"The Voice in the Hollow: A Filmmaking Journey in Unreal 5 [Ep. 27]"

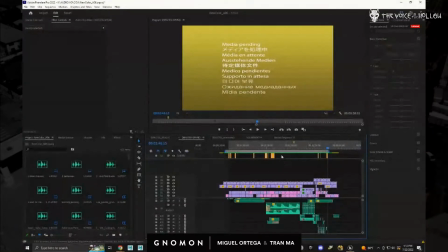So yeah, so that's what we got so far. I don't know why I'm getting those stupid error messages.
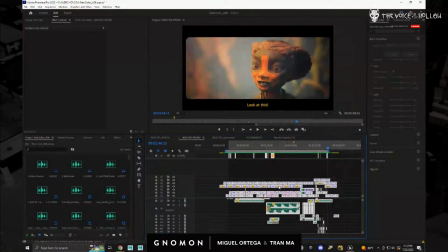Well, I know why. It's this version of Premiere. You have to disable all the media and then re-enable it, and then it disappears. But it's so annoying. But yeah, so that's where we're at with that.
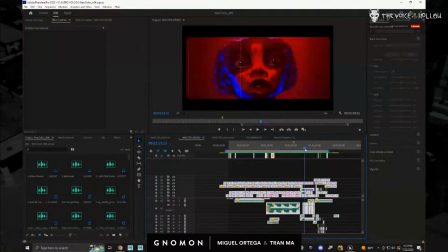So you can see we got that whole trance sequence done this week, which was a big thing for us. Getting this to feel like the nightmare that it should be. Pretty happy with it. And yeah, so we got that done.
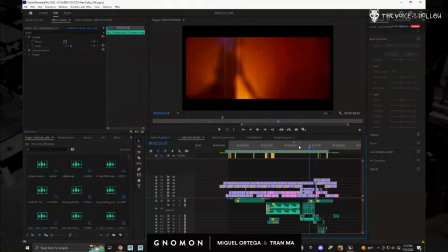Yeah, the trance sequence is pretty cool. We're really happy with it. So we started lighting these shots literally last week during the stream.
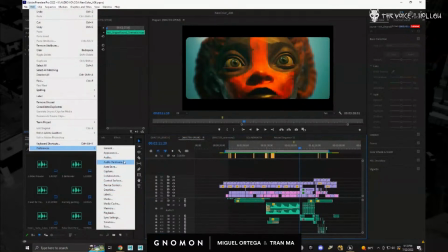So you guys saw all this stuff literally being conceptualized here.
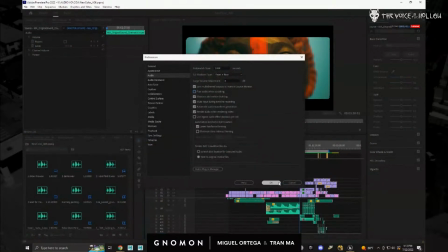Let me turn off the sound while I'm scrubbing.
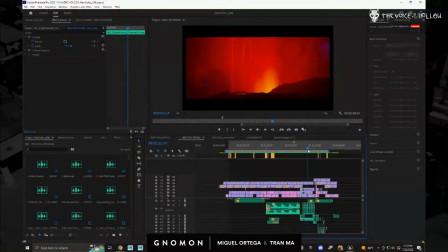But yeah, so we lit this one last week during the stream, and then this week so we did a mocap last week, and we did all of this like crazy twitching exorcist movements, and
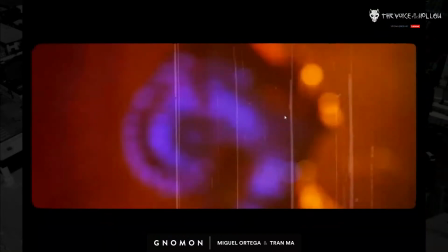we did all the cloth sims on them. Let me lower the volume here for a second
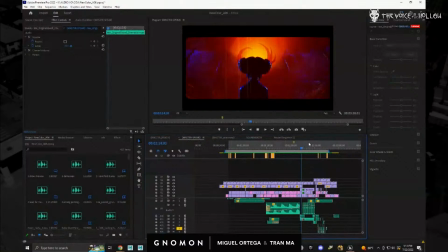so that it seems like the wind is blowing.
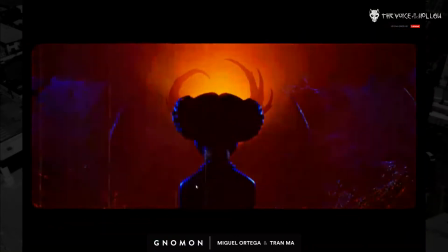We have to put it on this shot here.
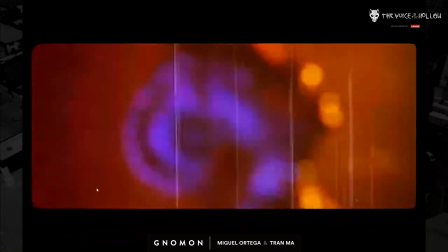It's not blowing on that one yet, but here you can see it's like violent wind, and she's calling for her dad.
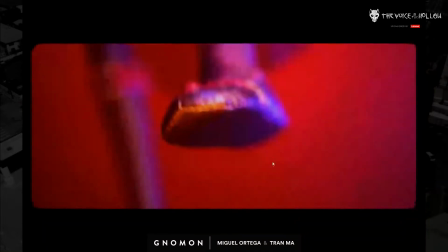And these are sections where we don't want to subtitle what is being said intentionally.
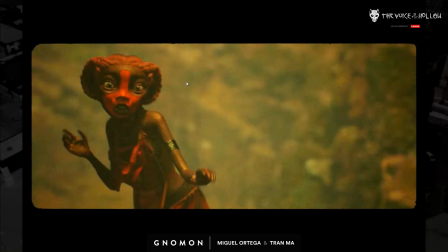The other thing is we're trying to really use like we want it to look like a 1970s movie, even though it's being done in Unreal.
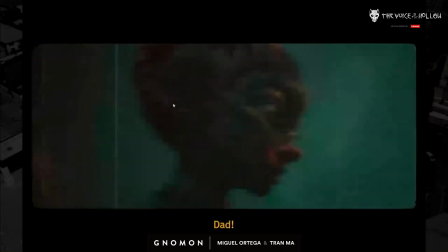So, but we're trying to use the film damage and the grain almost to tell part of the story.
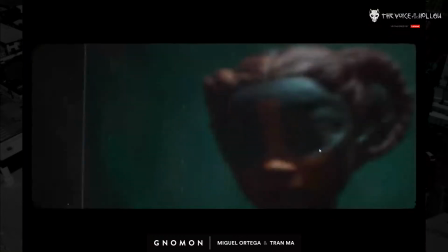So whenever there's an emotional beat, like for example when she trips,
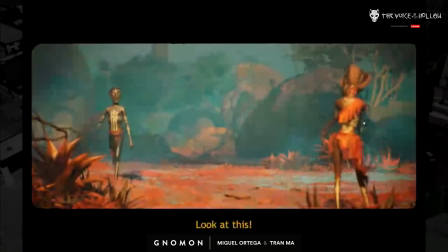use that as a moment to have the wear when she sees her dad appearing and the other sister taking all the credit for killing the animal.
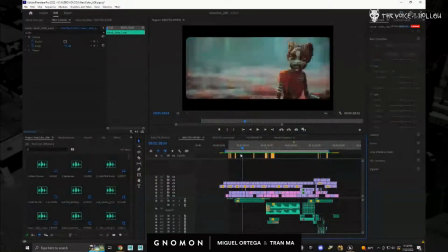We would show the wear there. So yeah, the colors are super trippy, of course.
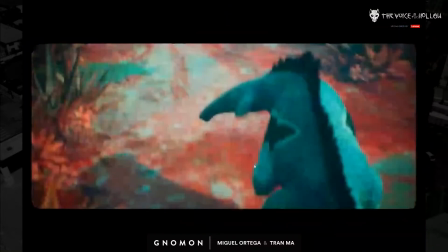Like this is this is out there, but we think it's cooler than just going with like a standard.
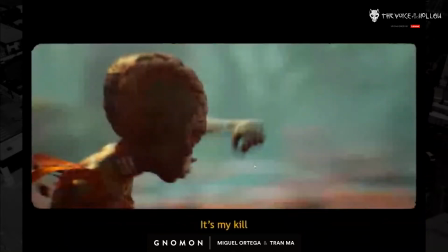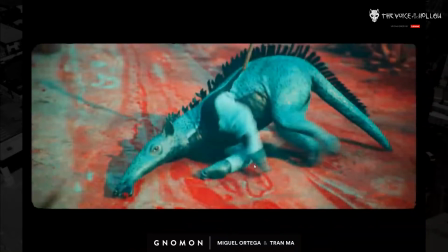Yeah. Can you guys hear Tran better now?
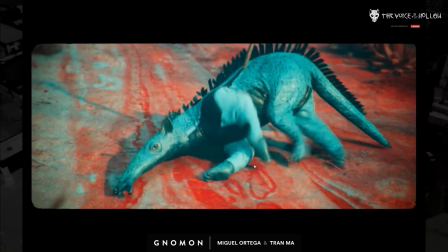Yeah. Then you should change your mic just to that thing for now. Even though it might do a crazy echo.
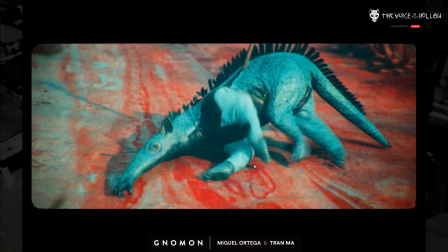I mean, we literally never changed this stuff, so it's so weird. Let me see something here. Okay, let's try. Can you guys hear me?
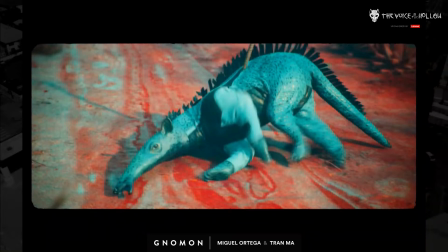Still having trouble or? Okay, what you do? Wait, were you guys able to hear the sound during the edit at all, or no?
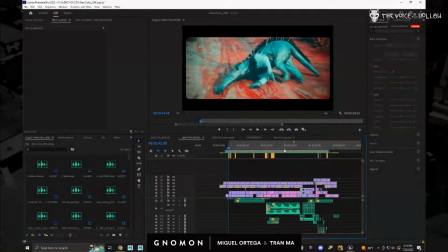Okay, they can all hear me. Okay, cool. So it seems like they could hear the sound. Okay, cool. Awesome. All right, so Tran is back.
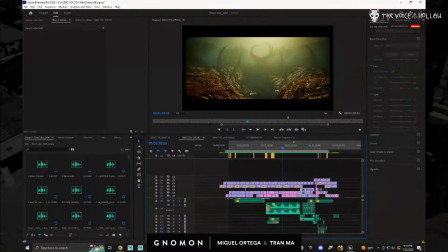So cool. So yeah, so just we wanted to show like how much this thing has evolved.